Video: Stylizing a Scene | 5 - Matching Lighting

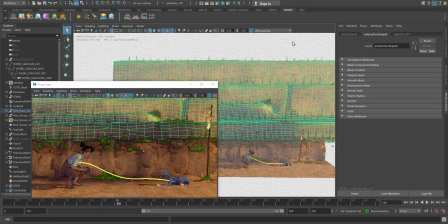We could also simply increase the value of our negative light,
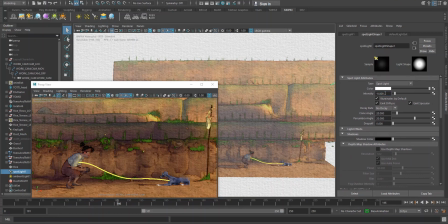let's put on minus 0.8 to have something more purple like here or go even further. Let's go 0.9 like that.
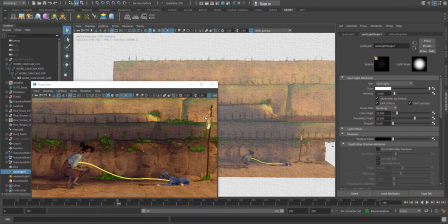Maybe it should go a bit further up. So let me change that.
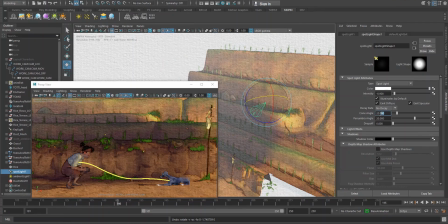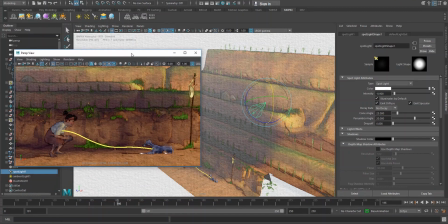It's a matter of tweaking until you have the desired result.
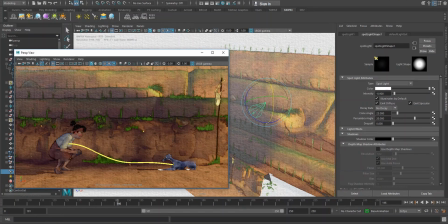Something that's been bothering me a bit is that all the grass is looking exactly the same.
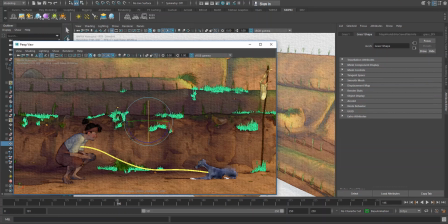So I would like to change this. Let's go to here. And for that, since some parts of the grass are in the shade, we're gonna change the shade color a bit.
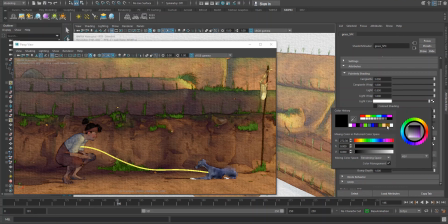So we can make them muddy in that sense. Could make it like this, or no, this is kind of nice.
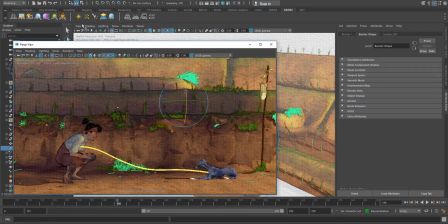So yeah, we have a bit of variation. Let me check this one. This one we can just add in a bit of some interesting touches just to have it a bit more unique.
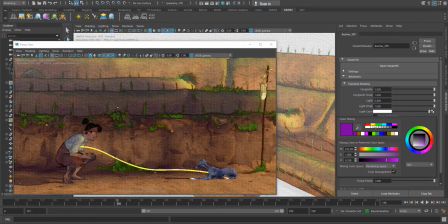Yeah, but purple doesn't kind of really fit. Let's make it more towards yellow. And that is way too yellow. Switch this to here. There we go.
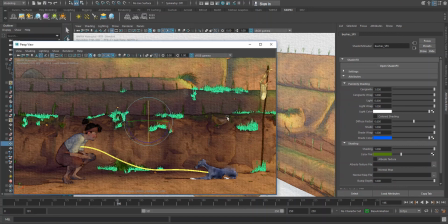So now it has a hint of blue, just adding a bit of interest. All right, I think we can call this
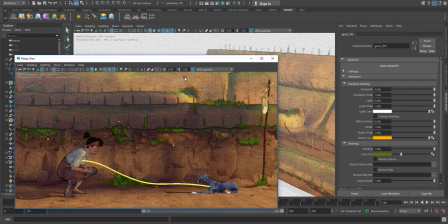for this video and in the next video we're gonna customize how the noise effects are being made.